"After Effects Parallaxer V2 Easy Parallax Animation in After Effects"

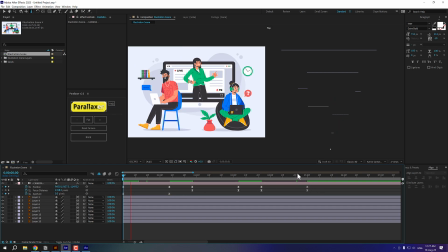So our scene is animating for around 5 seconds. And using this technique, you can create some really nice explainer videos.
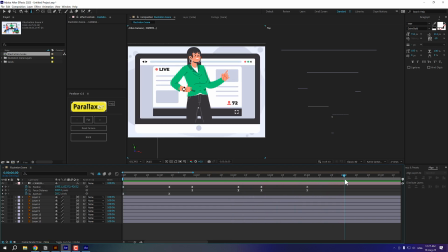You can even add movement to your characters as well. So I think this is looking really nice.
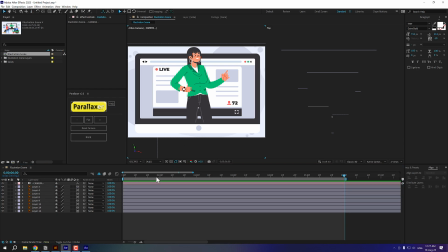Now, one last thing that I want to do is I want to add a nice camera movement so that it looks much more organic. So I'll create a new null object. Okay, I'm gonna call this movement and make it 3D layer and then parent the camera to this null object.
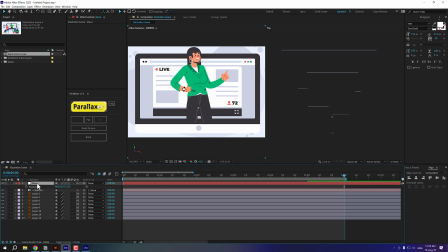Select the null object, press P to bring down the position, and let's add a very simple wiggle expression.
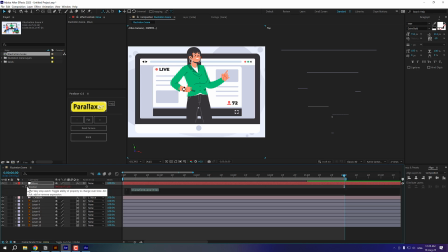So hold Alt and click on the stopwatch. Let's type in wiggle, open and close parentheses. Let's go with something like, I don't know, maybe let's go with 1.5, 20.
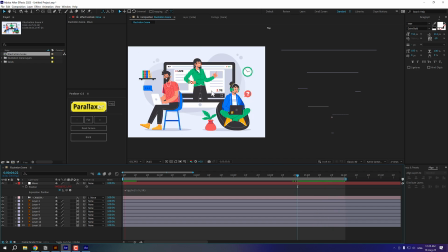So now a camera will have a little bit of handheld feel to it, which looks very, very nice.
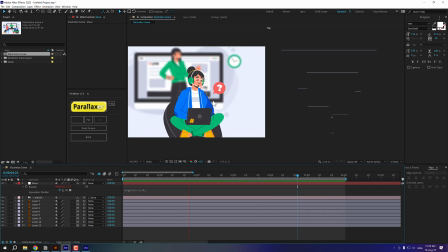And there you go. This is how you can create some really interesting scenes using the Parallaxer script. And as you saw, it just took us a few minutes. And yeah, you can create as complex scene as you want.
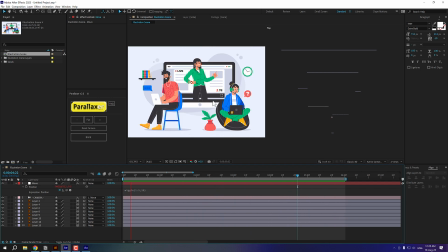You can add different kind of camera animations as you want.
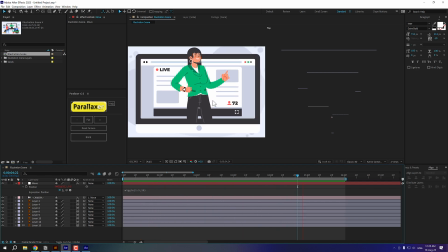And I think this is a super amazing script, especially for creating some really interesting explainer videos.
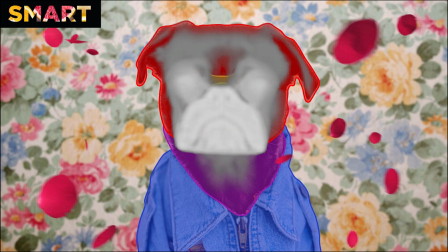Now, if you wish to create complex 3D parallax movement using photos, then I would recommend using VoluMax.
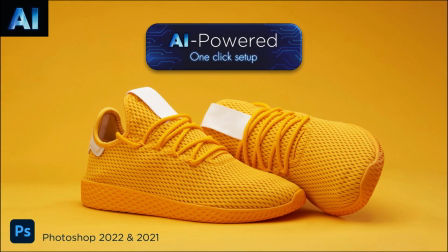as it's a bit more advanced to create parallax animations in After Effects.
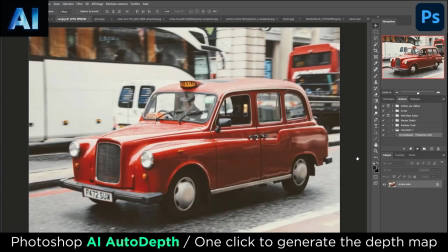You can find the link to both the scripts in the description below. And that was all for today, guys.
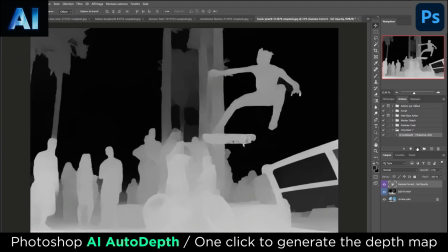I hope you enjoyed this video. If you did, do let me know in the comment section below and make sure to leave a like before you go.
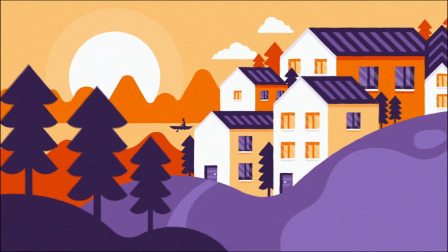You can also follow me on Instagram at @dope.motions and Nikhil Pawar. And if you're feeling generous, please do support us on Patreon as well.
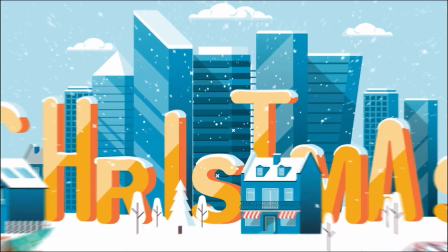With that said, I will see you guys in the next video. Till then, take care and always stay raw, stay creative.
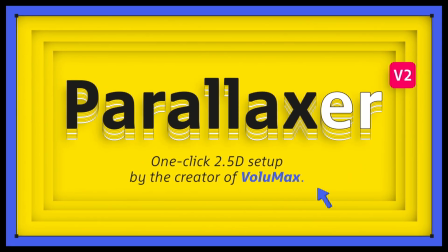Peace out.